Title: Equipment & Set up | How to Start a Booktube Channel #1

One criticism that I have about this camera which isn't necessarily the camera's fault but that is that I don't know where the microphone is on this model so when I move around with my hands you get a lot of interference there which is natural I suppose and perhaps I should get one of those holders like a stick to hold it on but generally I think the quality of the image is very very clear and I think this is quite good value for money. As far as these kind of cameras go I used to vlog on my iPhone almost exclusively and I felt the video quality that I got from that was completely fine.
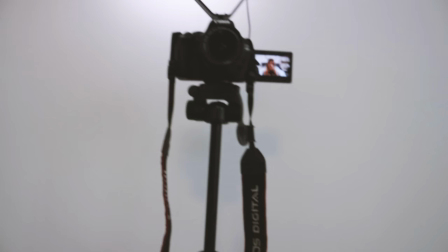So now I'll give you a bit of a backstage view of what I see when I sit on my bed to do a video.
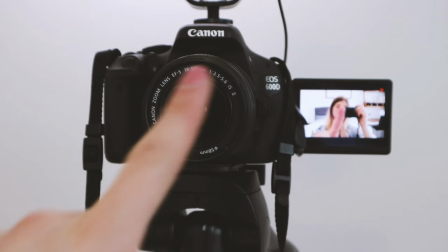So here we are, here's my camera look so this is the Canon 600d as I said you can see me in the viewfinder there,
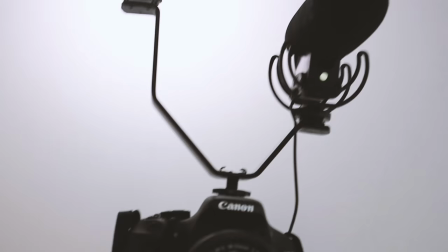it's often very difficult to look at yourself in the lens and not at yourself in the viewfinder I find.
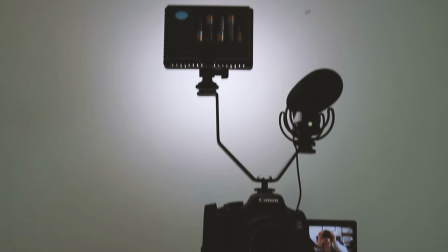Up here you've got my Rode Mic Pro and my light as I said which is bouncing off the wall.
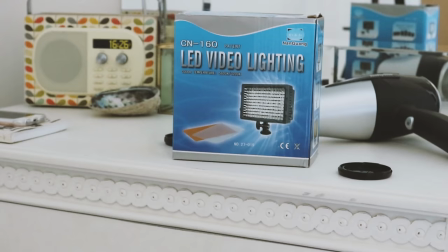The light that I have there is this one which is an LED video lighting apparently,
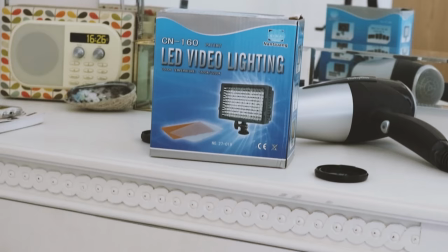this was very very cheap and you know I think the lighting quality shows to be honest it comes with two filters
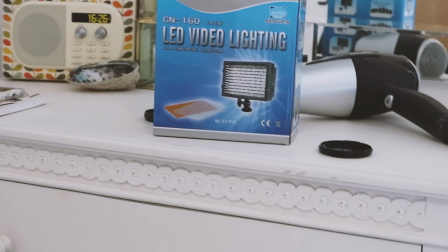a warm filter and a cool filter and it's okay and I think this is like 15
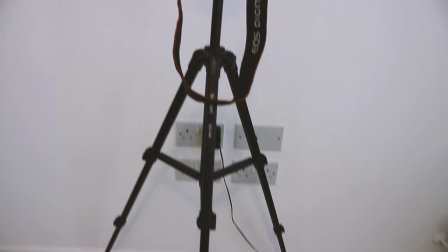between 15 and 30 pounds it really wasn't expensive I'm going to link everything I'm mentioning in my description box below and here is my tripod which
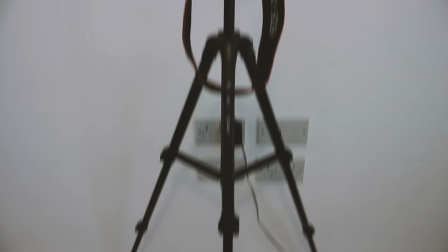again was definitely about 30 quid this was not expensive asshole so this is me this is what I'm looking at when I'm speaking to you now to
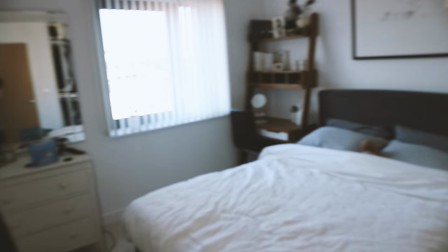give you a bit of a tour of my bedroom so you can see exactly what I'm working with here like I said this is generally just one
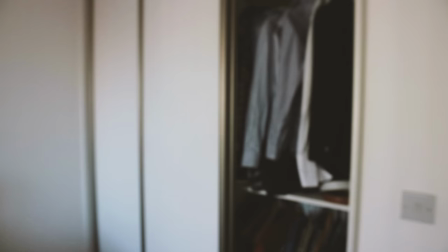big loud echoey box mainly because we don't have anything on this wall over here and we have some built-in wardrobes there I have my wardrobes
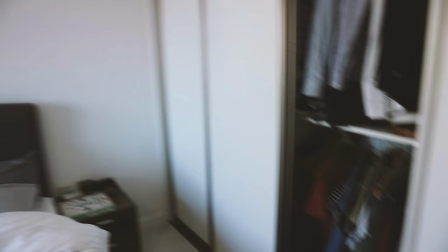open while I'm filming to try and deaden the echo as much as I can I also move all of the nonsense that we normally have in this corner like this bright red
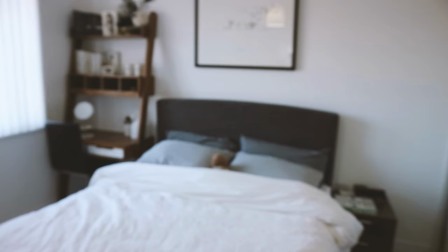disgusting lamp and bright green washing bag just because I really want to keep that neutral palette behind me when I'm filming. I don't want any bright colours in the background. So there are some other options. If I wanted to film elsewhere in my bedroom I could sit on my bed like this. This is what I used to do in my old flat and have the window in front of me and the natural light on my face and that's actually really nice lighting. You can see that now that that works really well although you do have the problems that I've already spoken about with natural light that it is very changeable. But I kind of thought this background was a bit boring because if my wardrobe was closed you would just have white behind me and then the door which I didn't think was very nice.
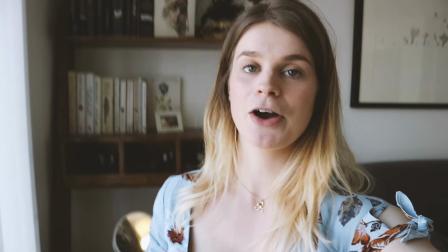This is where I used to film like this, just crouching down next to my desk with my books behind me and again using the natural light from the window
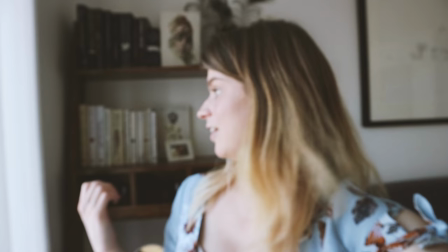but because I felt like this was quite dark behind me and there's nothing wrong with that.
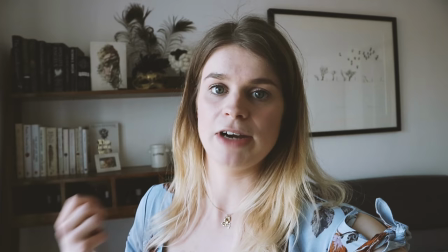I really like this desk and I like the books behind it I think it's very very pretty but I just felt like it wasn't really working especially when I was making the thumbnails I felt like everything was getting quite crowded in the shot and so I am much happier with the setup that I have at the moment. So a little look there what goes into the setup behind my videos, like I say everyone is completely different and to be honest you don't really know what equipment you're going to need or what kind of background you want to use until you start filming, until you start working out what you want your channel to be. It's very hard to know what you might need so I would not suggest going out and buying a load of stuff before you've even started doing a channel but I hope this has enlightened some of you in terms of what goes on behind the scenes and the things that you kind of have to think about before starting filming. My best advice is really if you have a camera, which can be any camera, it can be a phone camera, it can be a laptop webcam, just start filming and then see if you like it and just get into it. There's no point spending a lot of money on equipment when you haven't even made a video yet and you don't know if you're going to enjoy putting videos out on this platform. Nothing has to be perfect first time which is going to be like my ongoing motto throughout all of these videos that you just need to start really and see where it takes you and just not worry the fact that you might not be at the best, top, most amazing quality for your first like, first few videos.